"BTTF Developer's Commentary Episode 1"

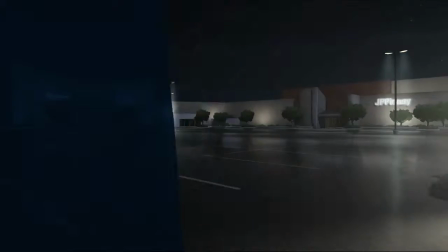0:06 Welcome to the Back to the Future episode 1 DVD commentary track.
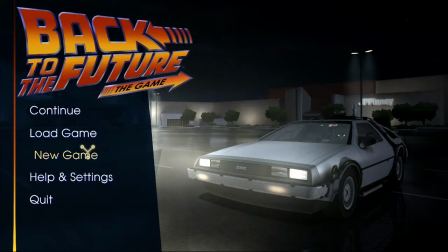0:11 I'm Mike Stemley, designer. I'm J.D. Straw. I'm another designer.
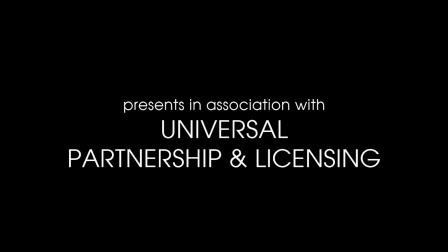0:16 I'm Dennis Leonard. I'm directing the episode. I'm Andy Hartzell. I'm another designer. Eric Parsons, a cinematic artist.
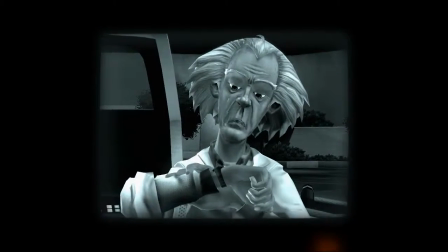0:24 Peter Sakel, animator. I'm Randy Tudor, lead programmer.
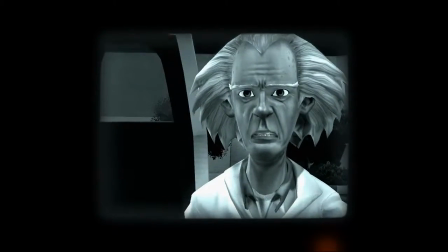0:28 And what we're looking at right now is the wonderful and insane prologue.
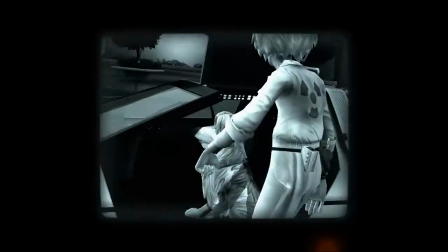0:33 We spent a long time coming up with a very, very complicated prologue for a while, which involved a whole bunch of docs doing a whole bunch of weird things.
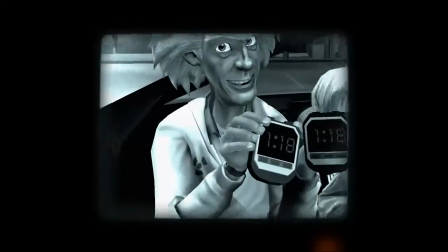0:43 Which I rewrote three times. And then we said... It got better each time.
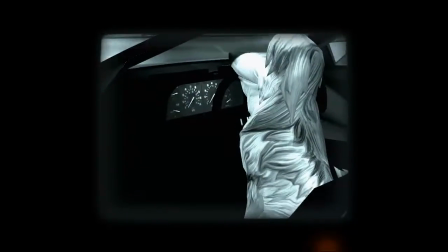0:48 And then we said, hey, we should do the really cool obvious opening that would be even better and would get
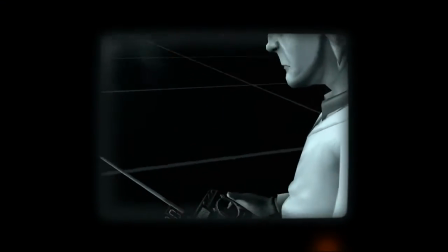0:55 people really excited about coming on in with the actual first time-traveling scene from the movie.
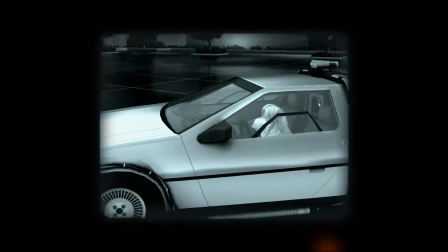1:02 And it took me a very long time. I think only now am I finally coming around to appreciating the wisdom of the decision.
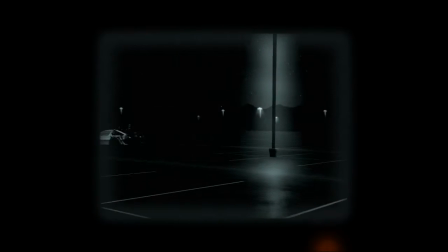1:08 I don't know if I will ever fully appreciate it.
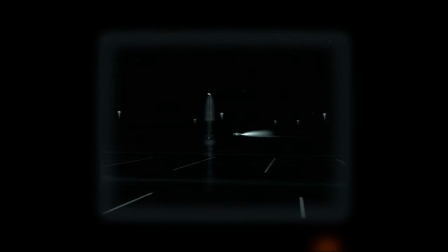1:12 Once we realized we wanted to do something like this, we realized that in order to make it really, really cool,
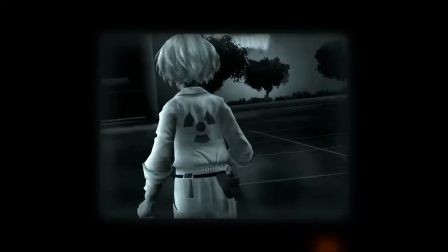1:18 we'd do it from the perspective of the video camera that Marty turns on in this scene.
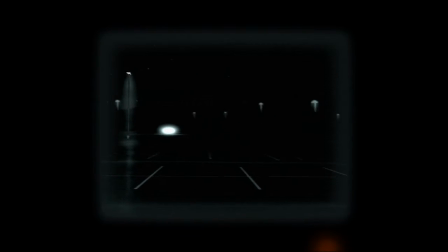1:24 It made it very, very different and wonderful.
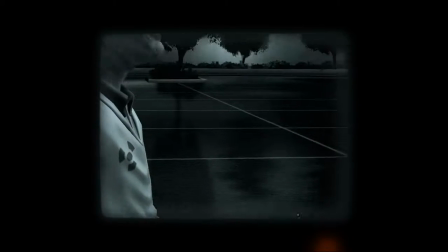1:29 I laid out the first pass of the character's positions and the camera work on this,
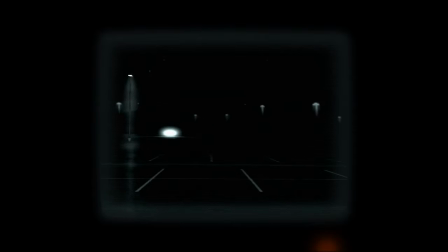1:33 and I immediately realized you cheat position a lot when you make a film,
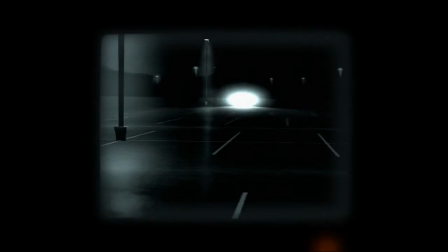1:38 and you can't cheat it anymore when you do it through the video camera. So thank you.
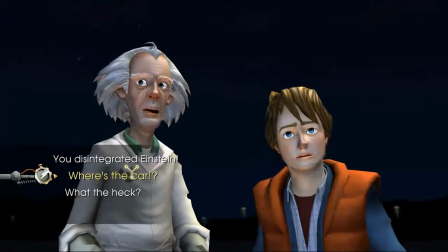1:44 Yay. So then we decided we won't make the whole thing in black and white. We'll make part of it in color.
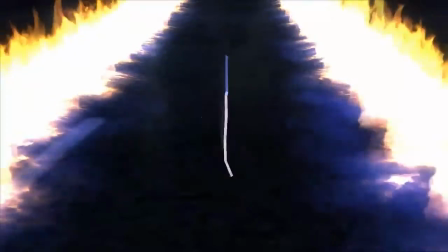1:52 Yeah, Maas and Torsten did a lot of really awesome stuff on this sequence.
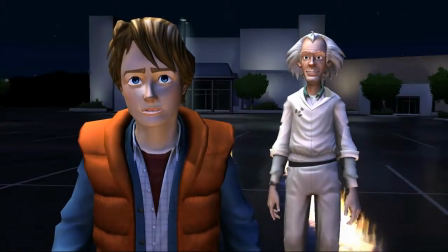1:59 It's tough when you're trying to replicate the movie because obviously everyone knows what that looks like, and now we're trying to take our stylized characters.
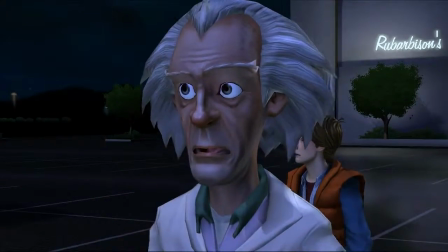2:07 But I think they end up doing a really good job. Maez and Torsten are exchange choreographers from Germany.
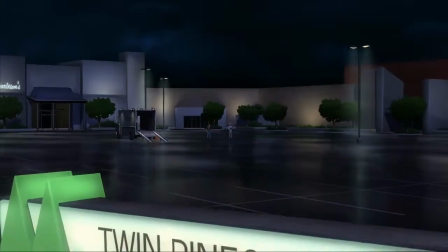2:14 This was their first big chance to...
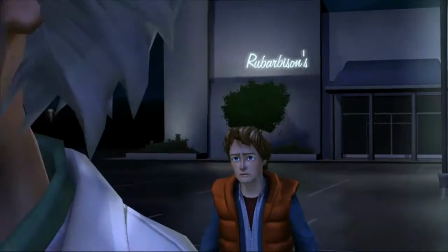2:21 Well, no, they did a lot of work with Xamarin Max. But this is definitely a dream come true for them, too.
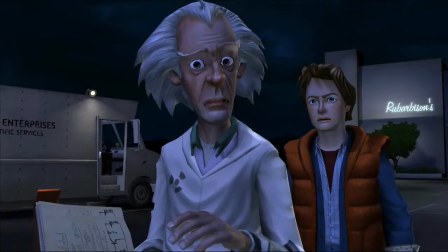2:27 Yeah, it looks like both Back to Future fans. And Miles is a huge Back to the Future fan as well.
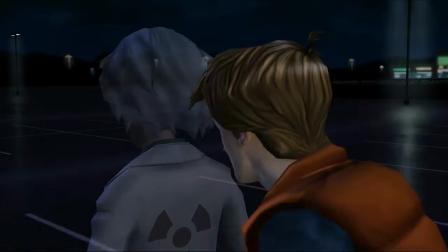2:33 I think what's good about this sequence is it really showcases a
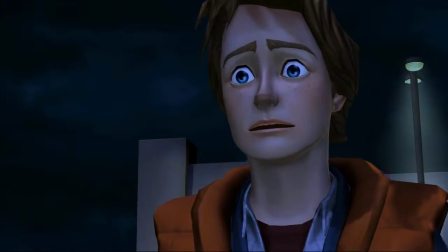2:38 lot of the elements that we tried very hard to stay faithful to the license.
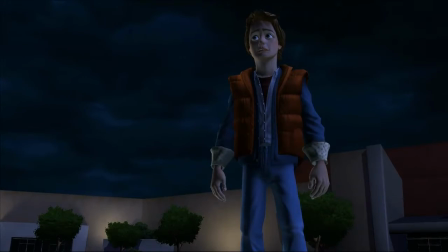2:43 Everything from the car to the mall to the outfits to Doc's truck to Einstein.
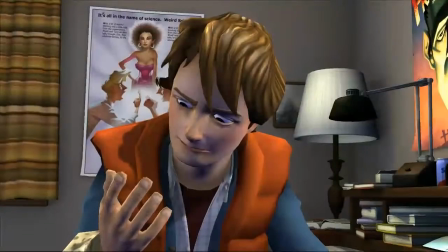2:49 And it ended in Marty's bedroom. There was a lot of effort that went into Marty's bedroom.
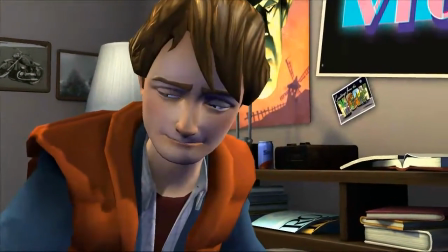2:56 Although apparently Guybrush three prints starred in Weird Science. I don't know what that all is about.
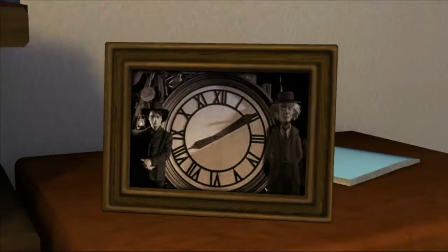3:03 Doc was there. Yeah, I like this opening just for the idea that we kind of really
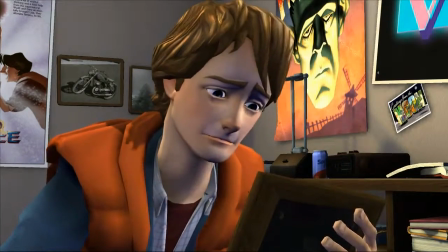3:10 remind fans that we've seen the movies a million times and our attention to detail is there.
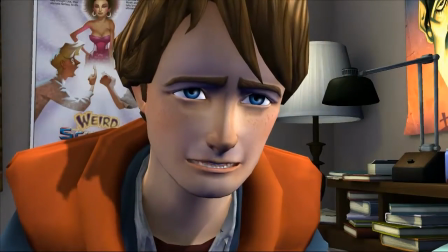3:16 And kind of having, you know, play out similar to the actual film and then do the little twist there. It's just kind of a fun...
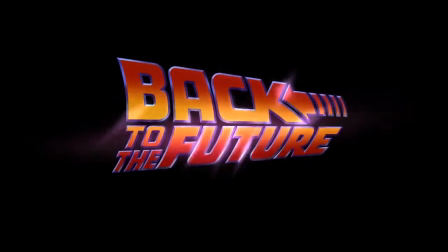3:23 It's such a careful balance trying to decide how much of the movies we expected our audience to actually watch and remember,
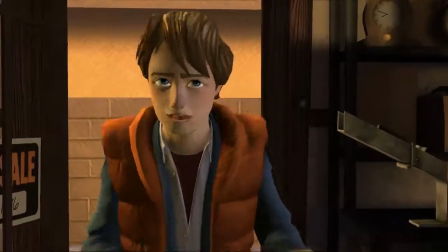3:32 and then how much new stuff we wanted to give them, new characterizations. Seems like a good time to talk about how A.J.
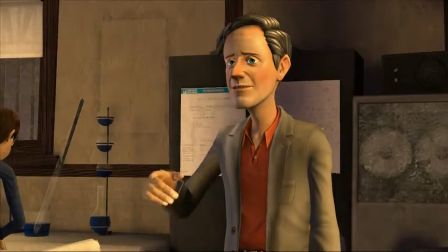3:41 LoCascio. Oh, yes. A.J.
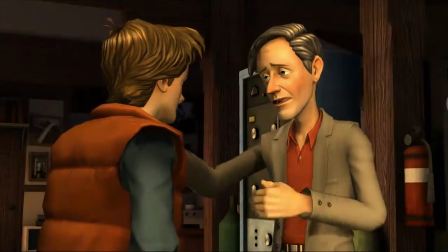3:46 Who's absurdly great. Is there anyone who doesn't know the story of A.J.
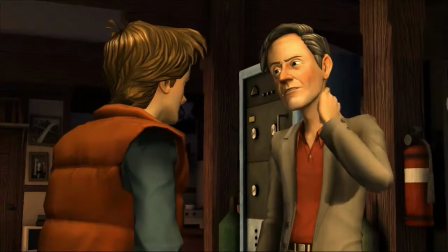3:51 A.J. LoCascio at this point. Is there anyone in America who doesn't know? Would you like to tell it for everyone?
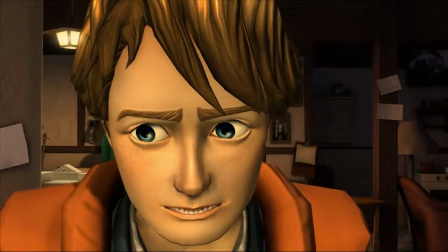3:59 Well, when we were looking for somebody to voice Marty McFly, we put out the casting call, and A.J.
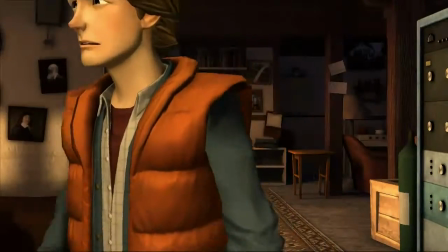4:07 LoCascio heard about it from his friends, a recent graduate from Film School in New York.